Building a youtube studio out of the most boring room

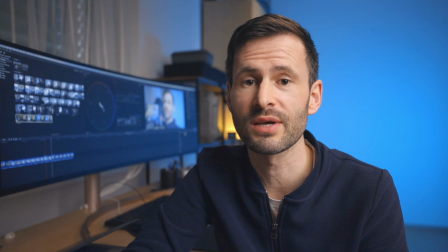Hi everybody, this is Ronald, and in this video I want to show you how you can get from this to this.
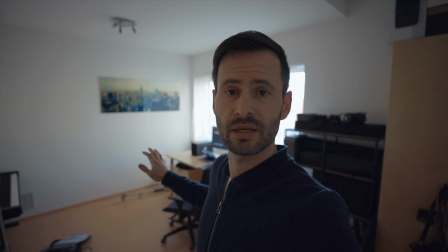Now this is what I started with.
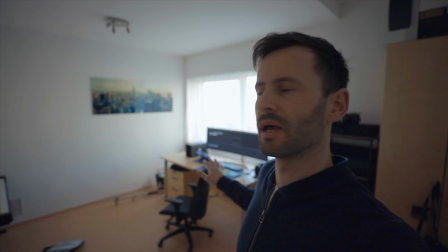Basically an empty room with nothing more in it than a computer, a big screen, boring AF.
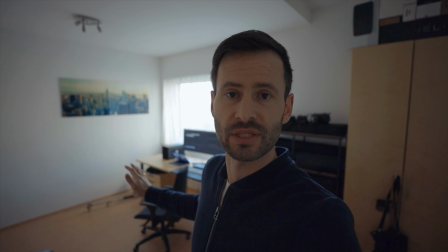There's no way that this could ever be a YouTube studio where I can film interesting things in. So how can we make this room a bit more interesting?
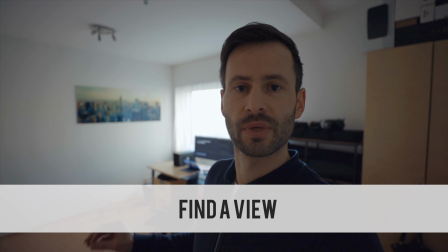The first step is we have to find an angle that looks cool. So could it be this one?
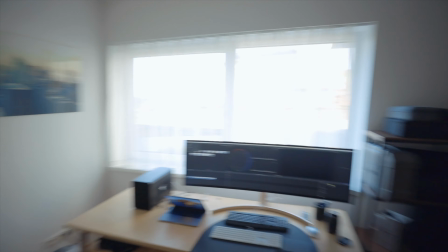Or this one? Should we go over here and film from this side?
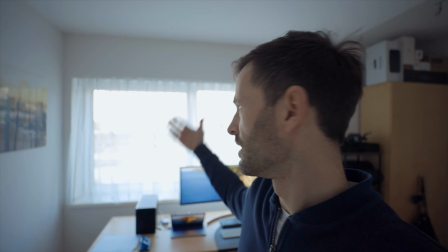But this view is really not interesting at all. It's very shallow, there is no leading lines, no depth in it.
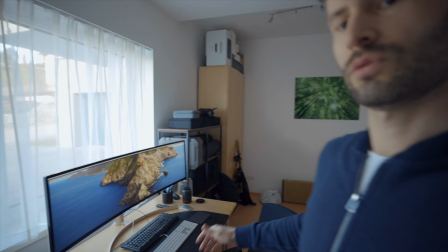So I decided to use this view because we have the leading lines.
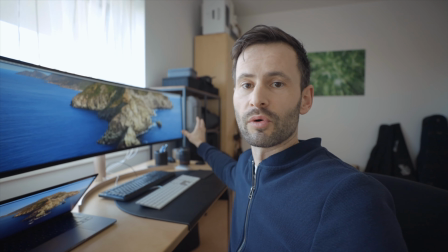I have the shelf where I can put practical lights on it to make it more interesting. We have the big computer screen, which looks quite nice.
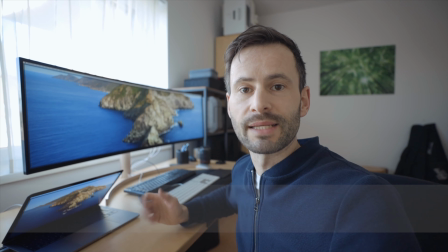So the view is found, now we can see what we can do with our lighting. So the first decision was, when do I want to make my YouTube videos?
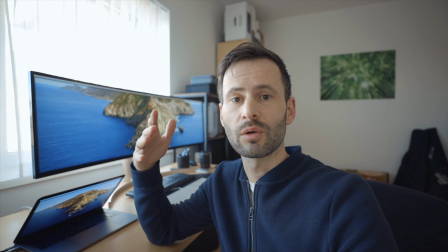On the day where the light comes from the window, then I wouldn't need really any additional lights.
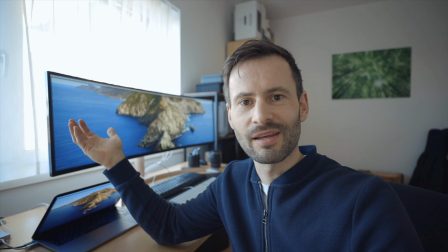But I mostly have time at night when it's dark outside, so I need a big soft light source at first.
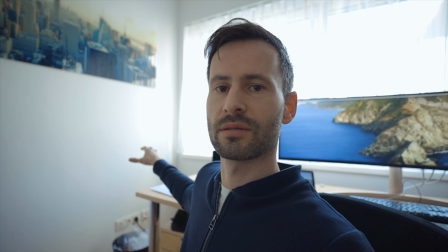I cannot put it here because it's simply too big with the stand and with the light dome.
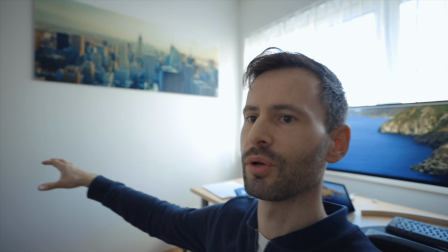I have to put it here.
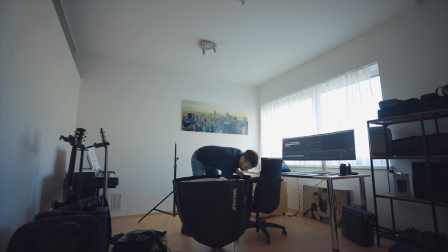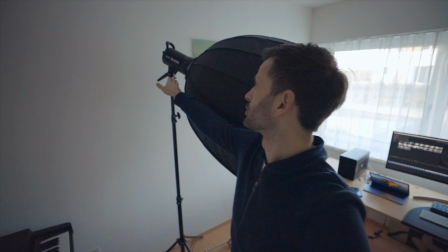I use this newer light dome and a Godox SL 60W light, an LED light.
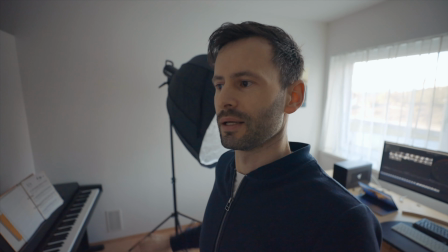It's way cheaper than an aputure 120D. Don't get me wrong, aputure is a fabulous brand, they have fabulous lights.
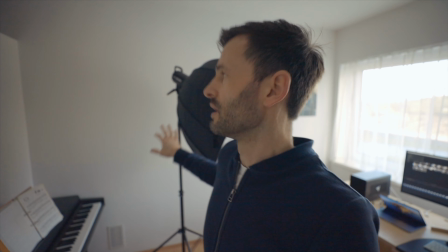It's simply too expensive for what I need it for. This setup is about, I think, 300 something euro.
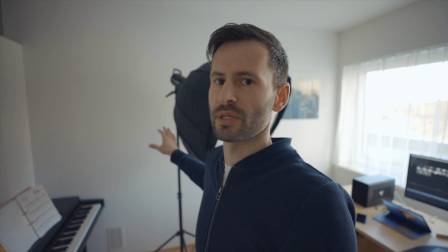An aputure 120D with the light dome is, I think, 3 times as much. Now this looks like this basically.
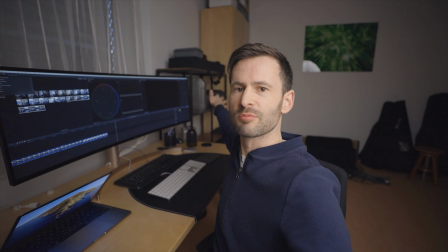What we notice is it produces a lot of spill of light on all the surfaces in the office.
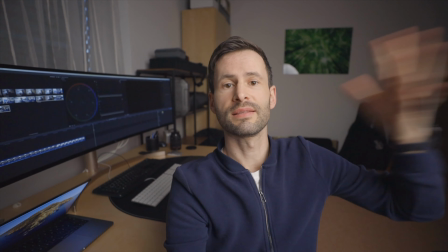And I don't want that. I want the light directly on my face, but not everywhere else.
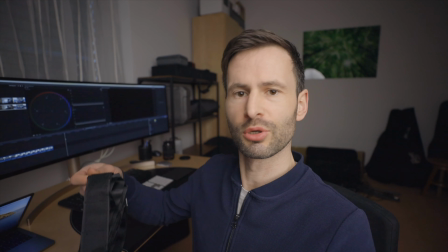And what we can do against it is we can put on this freaky net.
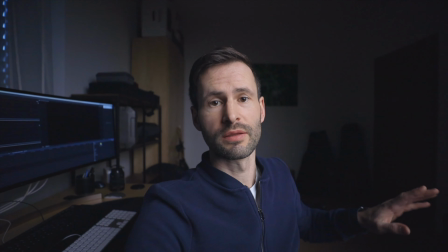This thing reduces the spill in the office and only puts the lights on my face.
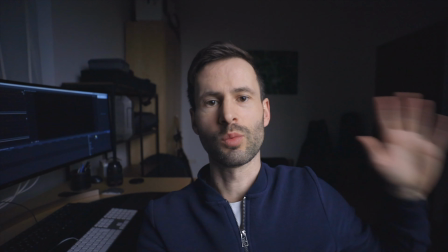This way I can control the amount of light with other lights on the walls. I turned on the room lights now to see what's going on behind.
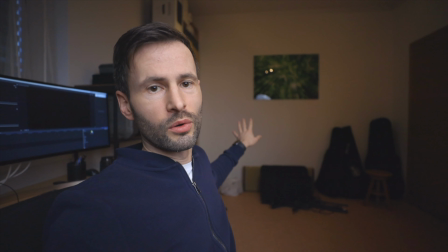This white wall is very boring in the background. I would like some color.
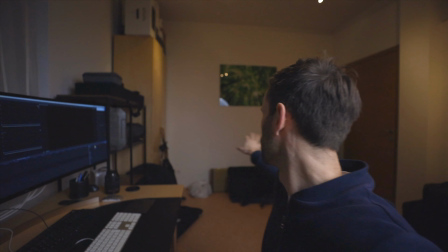I have LED panels and I want to put one here to shine a little bit of blue light on this wall.
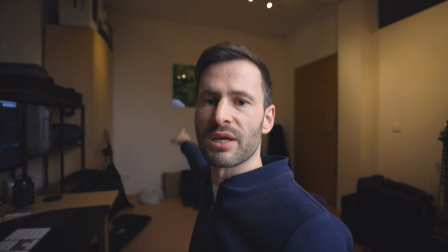What disturbs me a bit is this picture. I just hang it off.
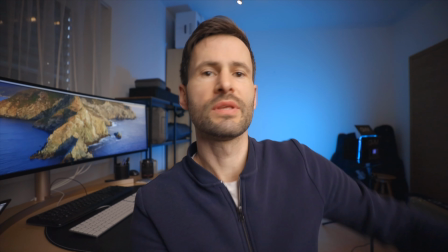So now I have this blue light on this wall. Don't worry about these areas, which we can see on the lens, because this is a 15mm lens.
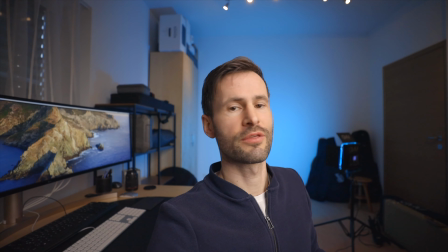And I think I will film myself with 35mm, which is something like this,
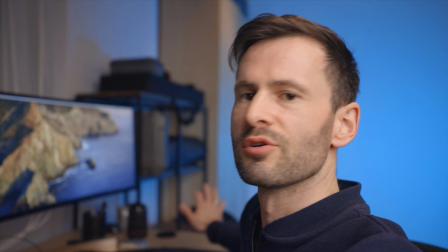and put the camera a bit backwards so that you can really only see the screen
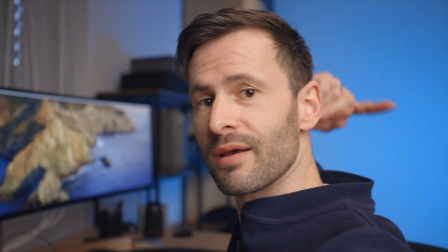and this blue area somewhere there, so there is no other stuff in the picture.
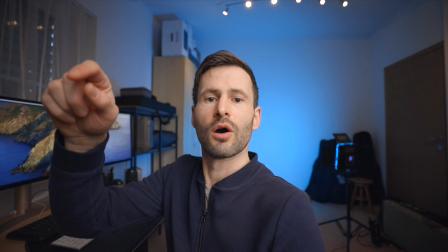Now I put this camera, an EOS R by the way, on a tripod, turn off the room lights, and we see what this will look like.
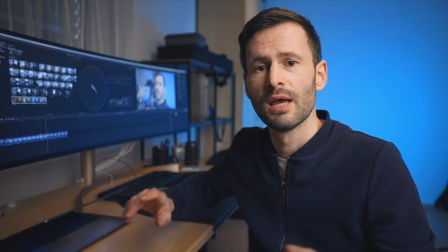Now this is what it looks like so far. I think it's okay already, but we could use some more interesting stuff behind there.
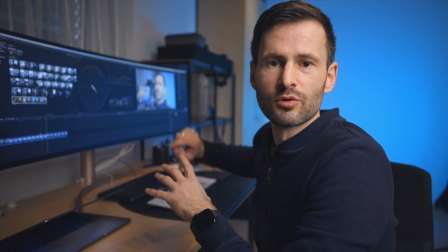And for this I use some practical lights.
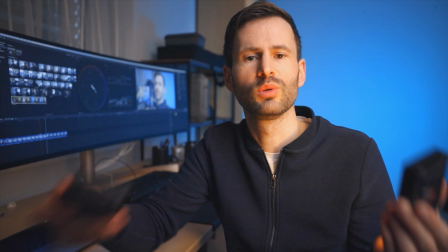And therefore I bought 2 of these aputure MCs, 2 little practical lights that are easily controllable with the mobile phone.
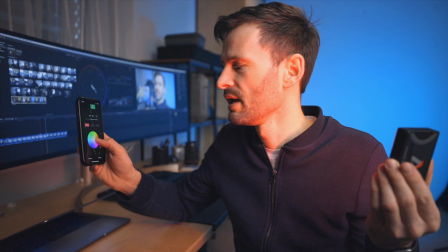And you can adjust every color you want to have. And the really convenient thing is you put it somewhere,
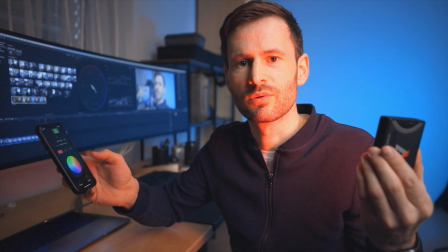go to your camera and dial it in as you want to have it in your camera and immediately see if it's correct or not.
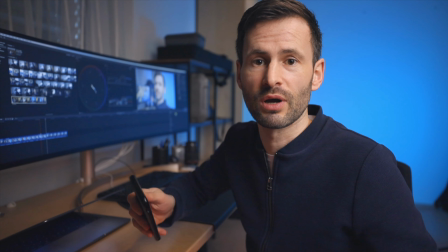Running back to the light, dialing something in, checking on camera is completely gone now. And this is really convenient.
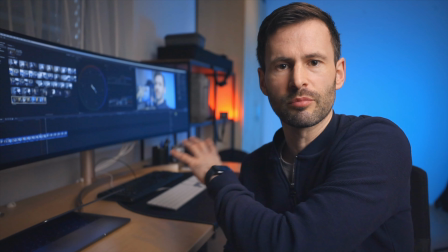So let's say I want to light this shelf a bit to make it a bit more interesting.
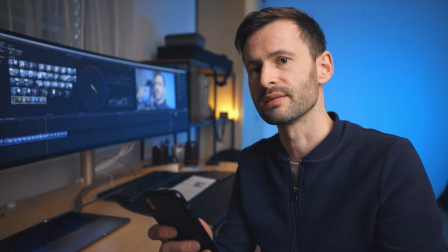Then I go back and check on camera on this monitor and dial in the color I want to have, the intensity I want to have.
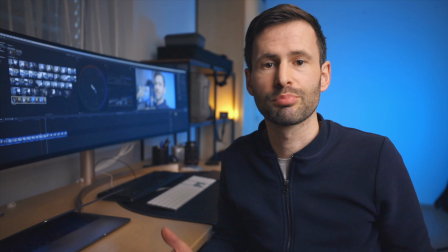And I'm pretty much done.